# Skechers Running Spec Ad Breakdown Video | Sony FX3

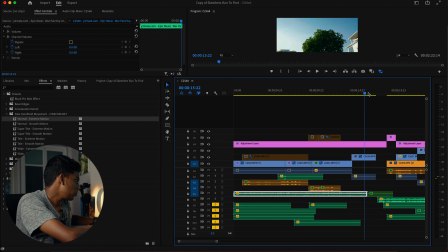(20:36)
So I just add that all in post. so if we go a little bit in front yeah
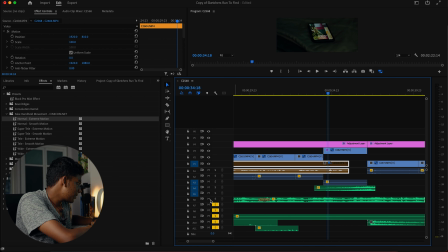(20:41)
over here let me just play with the sound so that you guys can actually just have a look at this particular part of the video so you see now without any type of sound design it
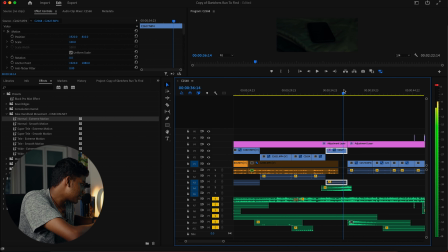(20:55)
really just feels a lot boring for example look at the have a look at the shot where my feet is stepping on the ground and I want to make sure that the audience also feels the same way because note that before this though the character in the video he was talking about why he actually did not want to go for a run but then he end up going for a run so I want to make sure that that particular part in the video
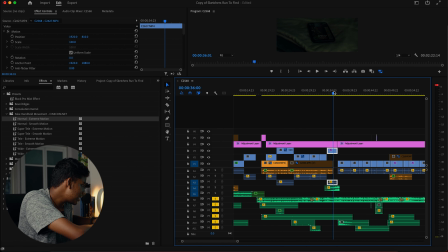(21:15)
has an impact to the audience so what I did was that basically I did my add the riser so just hear that
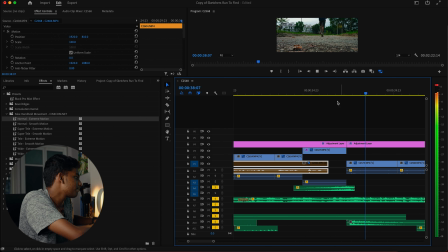(21:22)
out so let me just solo the thing and you can just hear this riser so
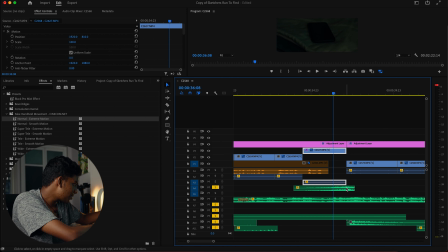(21:34)
if you if you guys notice in this timeline that you guys can see two types of sound design over here. If I just mute this, the audio is already muted. So just have a look at this. This is the riser and this is the boom.
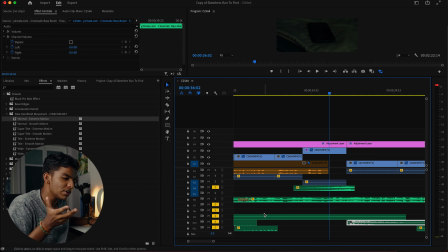(21:47)
Basically this is where, it's a type of sound effect that really emphasizes a hit in the frame. For example, let me just solo this particular track so you guys can actually focus on that one.
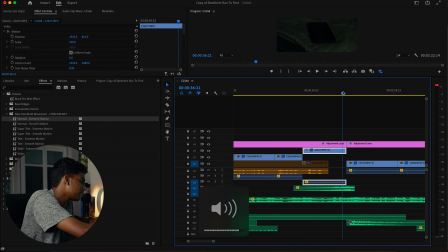So it's basically a hit, right? So when I combine it with the music and also the riser, this is what you get.
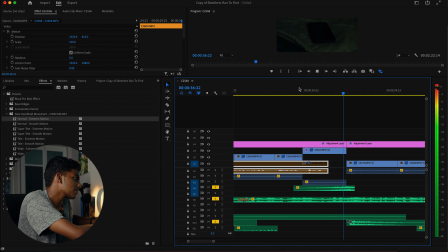So if you guys are wearing headphones and watch this particular video, you guys can actually feel the impact. But otherwise, even if you guys are watching just using a phone, I hope you guys can actually feel the impact. So these are the little things that you guys can do in the post to really make your entire video stand out. These are the little things. You don't really need to do something massive to make your video look great.
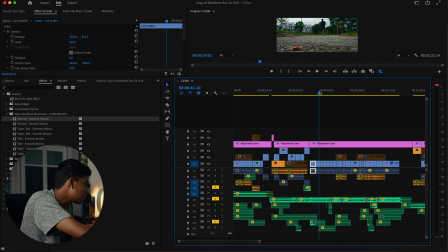(22:43)
So if we go a little bit more into the video.
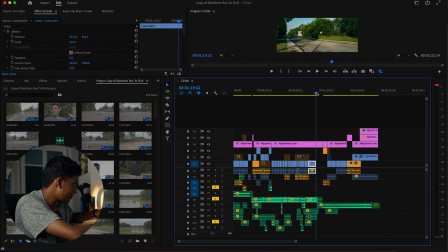(22:46)
And as you guys can notice over here, basically until this part where he's running, right, basically until this part, there's quite a lot of sound design that I did. But as soon as we get to the last part where I start, this part basically talks about the realization that I have. Basically the character in the video has when he actually eventually starts to run. So in that part I really want to make the audience feel kind of really calm and I don't want to add a lot of things in that portion of the video,
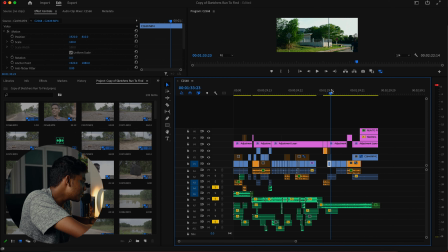(23:13)
basically the last part of the video. So I also picked a music that is kind of really slow.
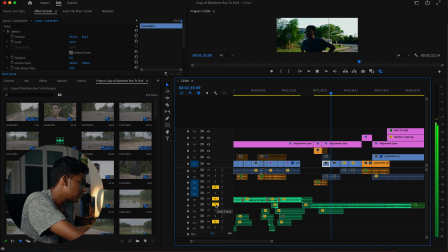(23:19)
So you guys can hear that. So it was just kind of like a drone music where it's only just like some piano keys and And that's about it. But if you guys take a look at the rest of the two songs that I've used, it's kind of really high tempo and it has a lot of bass and it's basically upbeat. But then when you get into the last part of the video where I'm talking about the character realizing the benefits of running, it's kind of slow. And that's what I want to provide to the audience when they are watching this video. So that's why I decided not to do a lot of sound design.
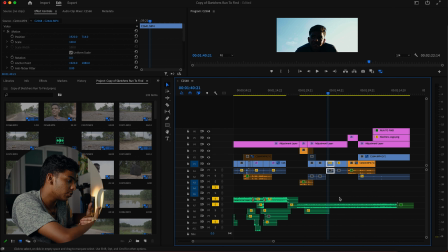(23:55)
I just wanted to leave it to be really calm and I wanted to make the audience feel the silence at the end of the video. so that's why there's not really much sound design.
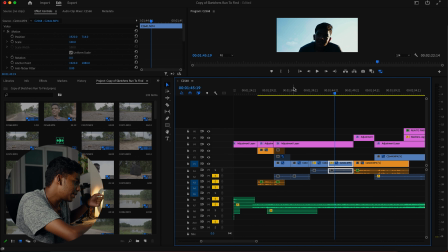(24:07)
There's just some sounds from the footage and but that's about it there's nothing much I added on top of it and this part really evokes the emotion of this character you know from someone who's being not really that interested in running but then to someone who actually go for a run without giving up that is the progression of the character in my opinion. So that's what I wanted to try to convey from this video. So that's what I basically did. That's about it.